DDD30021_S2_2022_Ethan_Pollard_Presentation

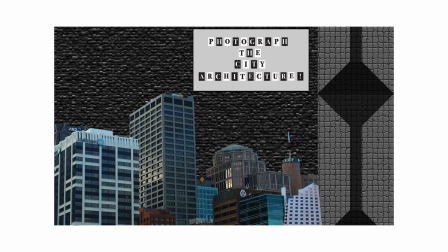247s
There will also be some zooming ins to some of the patterns, panels, and shapes of the buildings.
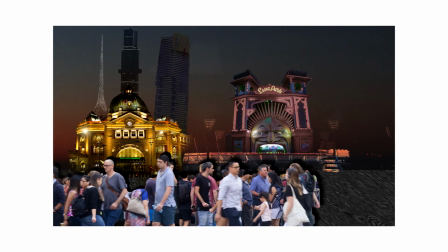252s
As mentioned, a level of things being abstract and surreal will also be a focus. This style frame will focus on easily recognizable Melbourne landmarks that will move into the frame together and act like a collage to give an interesting effect. This will take place while people are walking below, representing a busy city.
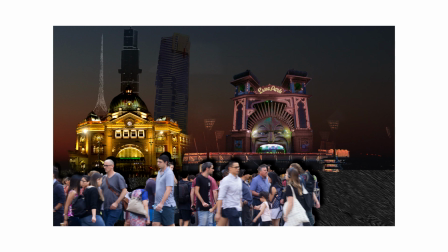269s
These landmarks are amongst the most photographed in the city of Melbourne, and I wanted them to be represented in this one scene in the video. I have deliberately made the sky in the background a little darker to have some variation.
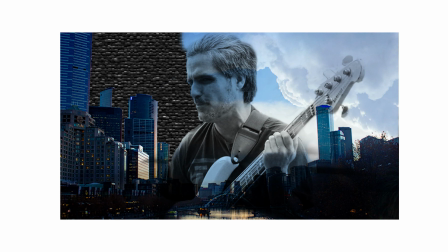280s
In this style frame, the approach was again surrealism, with the busker having partial sky and black background. I will also have him emerge from the horizon to appear in the shot. This will be to add an interesting perspective on different scales. With the image, the footage will likely be video rather than just still image.
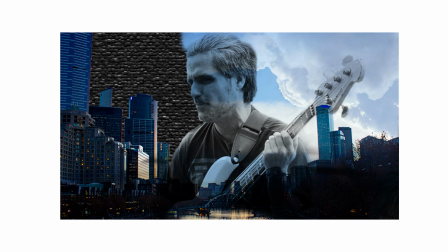298s
This is a scene where I will likely include a graphical camera shutter closing, depicting a photograph being taken. So he will be moving and then he will pause once the shutter closes to indicate a photograph has been taken. He is a street musical performer and it represents an interesting thing that can be photographed as part of street photography as a whole.
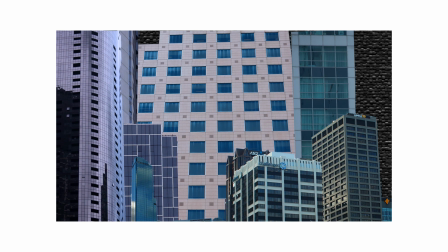317s
With the collage of the buildings, this will zoom into the next scene, which will be the window patterns. Here I was going for something unique by adjusting the scale and the different sizes of the buildings in relation to each other. I've also tried to focus on some interesting patterns and shapes. It will focus on the patterns of the glass as it zooms in.
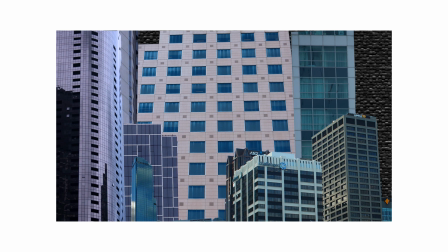334s
Again, it will pause towards the end of the zooming in to represent the photographs being taken. This is to emphasize that there are all sorts of things that can be photographed and also in different ways.
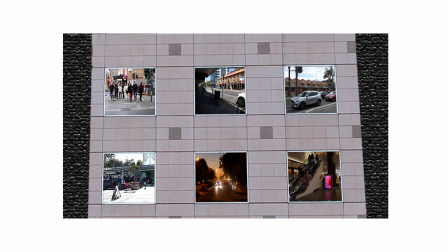347s
This will be one of the more interesting scenes in the finished project. Again, it will zoom in towards the city building and pause on the building windows. We will see activity going on inside the windows as we can see here. It is almost like a surreal representations of the windows acting as TV screens.
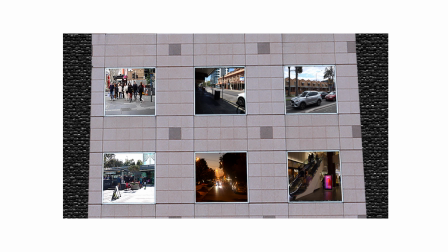363s
The images you see there will be live scenes of actual video showing busy city life. As with some of the previous scenes, I will likely have the video image pause into a still shot, again representing a photograph being taken. Again, this shows the many different and interesting photographic possibilities that exist in city life.
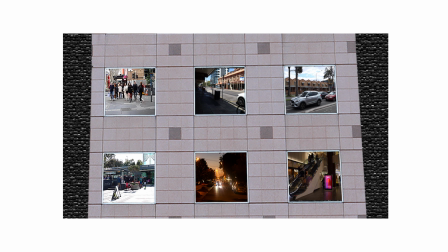382s
Photographing unique street scenes can be a very interesting experience and I will intend to show this.
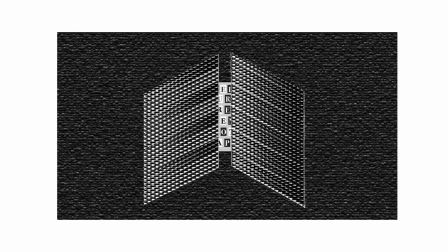388s
The final style frame shows a panel closing over the logo sign representing the video has concluded.
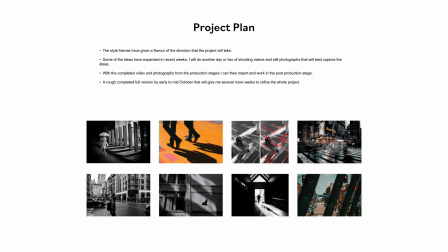393s
So far I have given an overview of some key components that will appear in the video that are represented by the style frames. Obviously what will be included and the overall scope of the final video will go into much more detail and cover more interesting subject matter. But I hope the style frames have given a flavour of the direction that the project will take.
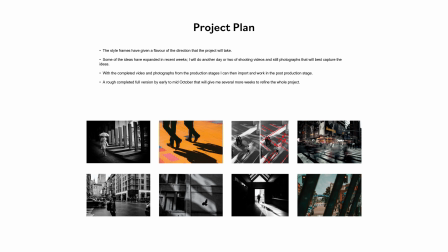410s
I believe I have mapped out all the contents and I know from a technical standpoint that this isn't with my ability to deliver. As some of the ideas that I will include have expanded in recent weeks, I know I will need to do another day or two of shooting some videos as well as some still photographs that will best capture the ideas.
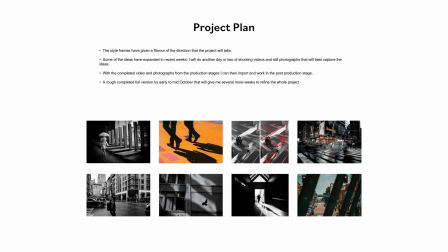428s
I have done several video and photography shoots for this project, but I feel I will need to do a couple more to capture exactly what I need, as I feel the style frames are not 100% resolved. Once the video and photographs are complete from the production stages, I can then import and work in the post-production stage.
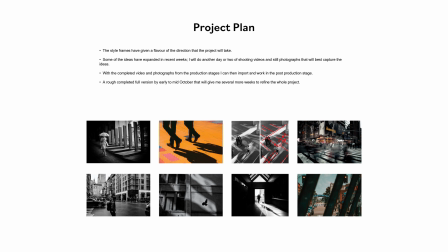445s
I have frames and some video that I will already use. I just need to fill in a couple of blanks in order to put the entire piece together. I intend to have a rough completed version by early to mid-October. That will give me several more weeks to refine the whole project as best as I can. It will be a very interesting exercise.